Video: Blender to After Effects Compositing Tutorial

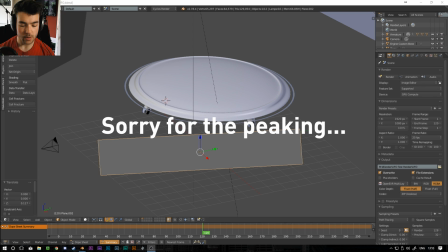0:00 Hi everyone and welcome to today's tutorial. I'm going to do a really quick breakdown on compositing in After Effects and Blender.
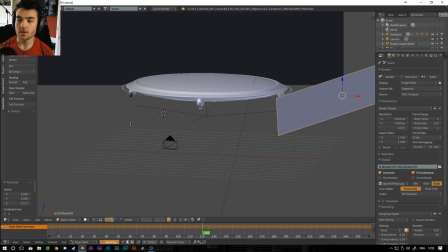0:05 So to save a bit of time, I'm going to use a model I made for an upcoming short film.
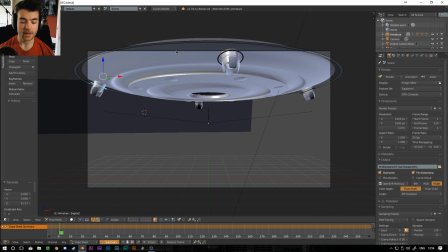0:08 But basically what I'm going to show you how to do today is turn a 3D model from Blender into something that you can composite into a live action piece of footage.
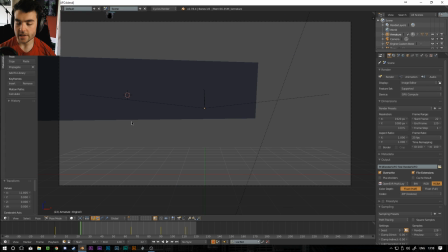0:17 Okay, so that's the animation done.
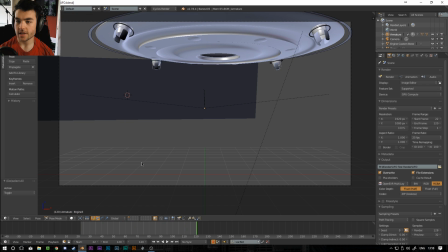0:18 Literally just sort of flies in, hovers around a bit, the engines do a bit of movement. One of the important things that I've done with the texturing is that the inside of the engines have an emission texture,
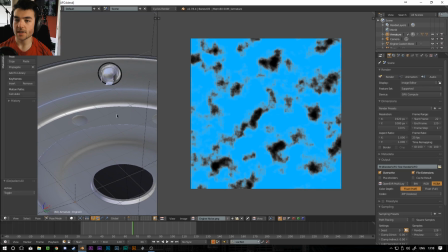0:27 and I made this sort of grainy noise texture so that they're not just complete light, so on the inside there's sort of darker spots and lighter spots.
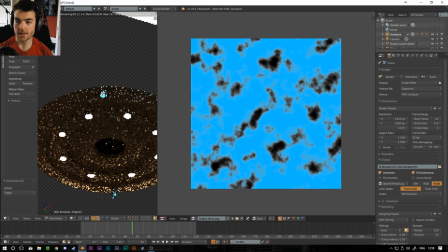0:32 Kind of gives it like a weird sort of magma-y look to the engines, which I think is quite cool, and they've got a bit of a blue tint to them.
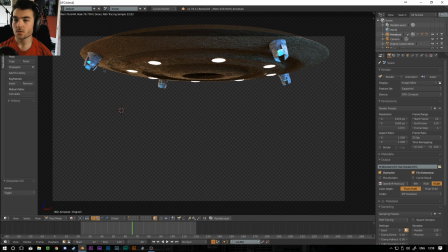0:37 So basically this is our setup. I've got a few lights here, so we've got this sort of nice orangey backlight and a blue sort of fill light here. So we've got some nice contrast going on there with the colours. So let's go over export settings. A couple of really important things you want to do. Obviously set your frame rate and everything over here.
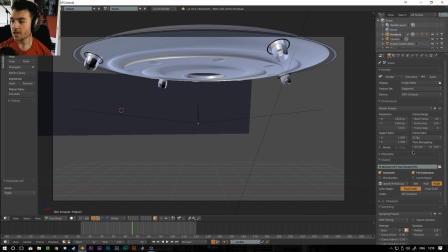0:51 So I set it to 25 frames per second at 1080p. The output, you can put it wherever you want. And then this is where it gets a bit important. Obviously, if we're compositing this onto live action footage, you want the background to be transparent.
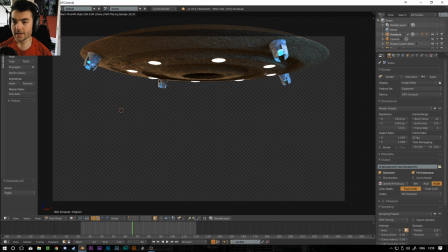1:02 So down here, you go under film and click transparent. And to get the transparency, there's only a few file types you can actually use. One of them is the EXR one, which I'm going to use for this tutorial. You can also use PNG, and I think there's another few. I think AVI RAW also has it. If you don't plan on changing much in After Effects, you can go for PNG.
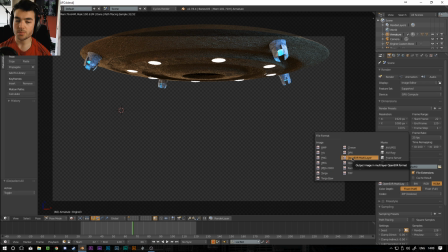1:17 But if you want to do what I'm going to be doing next, which is messing around in After Effects with things like the emission pass and the reflective pass and all sorts, you want to have EXR multilayer enabled. And basically what that does is it breaks down all the different light passes and things into separate render layers for you automatically,
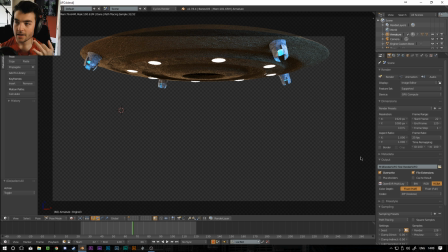1:31 so you can change the reflections and the amount of light and how diffused things are and the ambient occlusion and everything afterwards. So if you're going to use the EXR multilayer, then select that here, and I'm going to set it to float, full and zip lossless, and make sure you've got RGBA selected instead of RGB or black and white. Basically the difference is this last one has the alpha channel, which is what represents the transparency.
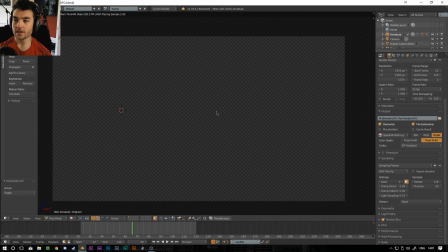1:50 Another thing I always do is animate the noise seed, and what that does, if I hit render quickly again, you can see all these little like fireflies that are appearing here, and that's noise. What this does is for every frame it will randomize where the noise is, so instead of having a block of just pixels that are kind of look all funny and are very grainy, this will actually change where they are,
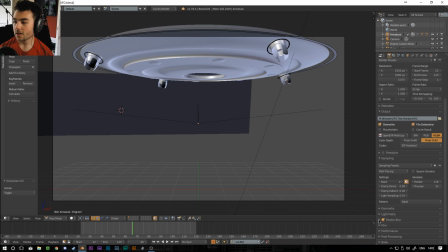2:06 so it looks a bit more organic because the noise is constantly changing. And the last thing I always turn on is motion blur, because without motion blur it kind of loses that realism.
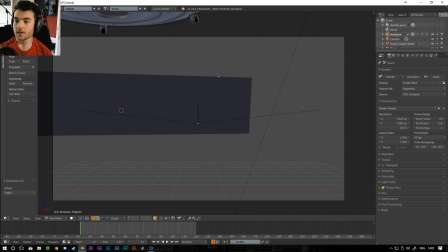2:13 So when the UFO is flying in here, we want there to be a bit of motion blur because it's coming in quite quickly. And the last thing you want to do is go into your render layers tab and make sure you've got all of these things selected.
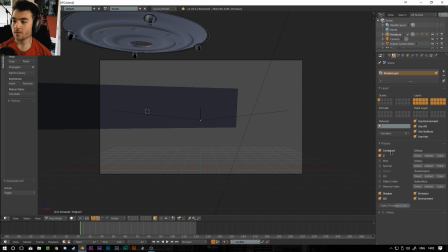2:21 You can kind of pick and choose if you know what you're doing. If you don't, probably just follow what I'm doing here. But basically I have all these four at the bottom selected. I have combined and Z, and then I select all of these here. Essentially this is the sort of flat material, the reflections, any see-through stuff, so like glass, and subsurface is sort of skin textures.
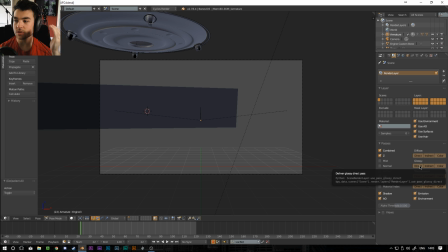2:39 So you're basically breaking down all the different levels so you can control them individually when you take it into After Effects. It's a bit complicated now, but you'll see once I show you in a
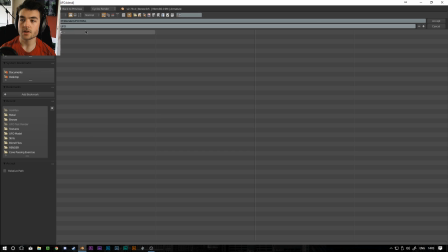2:47 minute. So now I'm just going to go over here, I'm going to set my render output, and in here I'm just going to call it UFO, hit accept, and I'm going to set my samples to like
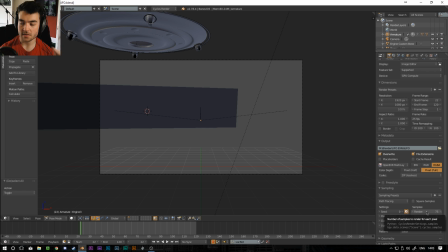2:55 let's go 75. Normally I wouldn't go this low, but because it's a tutorial, I don't want to have to sit here all day and wait for it to render. Okay, so I didn't render the whole thing because I'm too impatient for this rubbish,
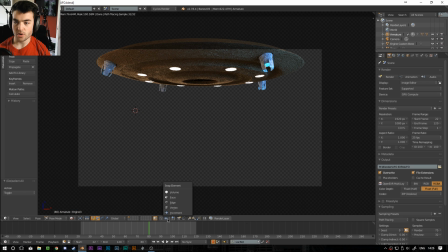3:04 but basically we have the UFO rendered out. We're probably only be working from one frame in After Effects anyways, that doesn't really matter.
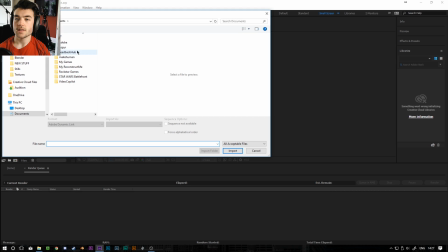3:09 So we're going to leave Blender now, and I'm going to open After Effects. First thing I'm going to do is bring in the EXR render, and you want to make sure that Open EXR Sequence is checked.
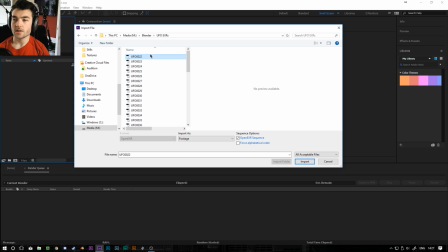3:17 It's probably going to be selected by default, but all that does is it turns all these individual frames that are rendered out into a video file.
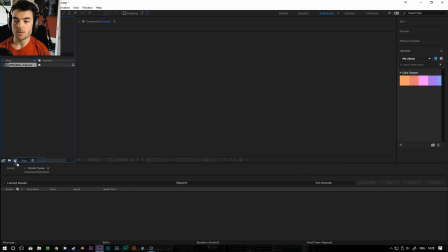3:22 So import, and then drag this into a new composition, and by default it will be black the whole way through.
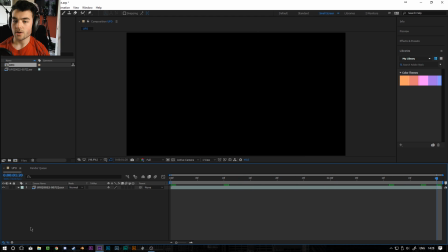3:28 There will be literally nothing, and that's because we haven't told After Effects what to do with the EXR sequence yet. So the first thing we want to do is use a plugin called Extractor, and this is what lets you sort of interpret the EXRs.
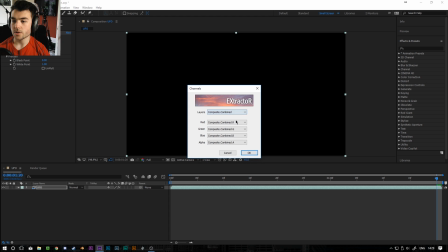3:38 So if you click on this box up here and go to layers, we can do composite combined, and this basically turns all the different render layers we can see here. We've got the glossy, the ambient occlusion, the depth field, all sorts. That makes it into all one image.
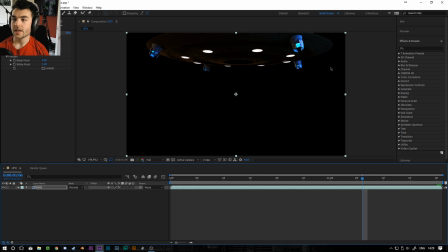3:52 So we press OK, and we have a UFO. And for some reason it's really dark, and it took me a long time to figure this out, but you need to add something called a color profile converter and set it to linearize input to get it back to the color that you see in
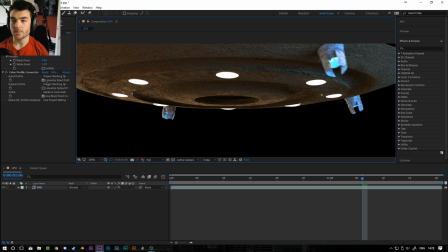4:04 Blender. So you can see this is how it looked when we rendered it out of Blender, but without the color profile converter it looks like this for some reason.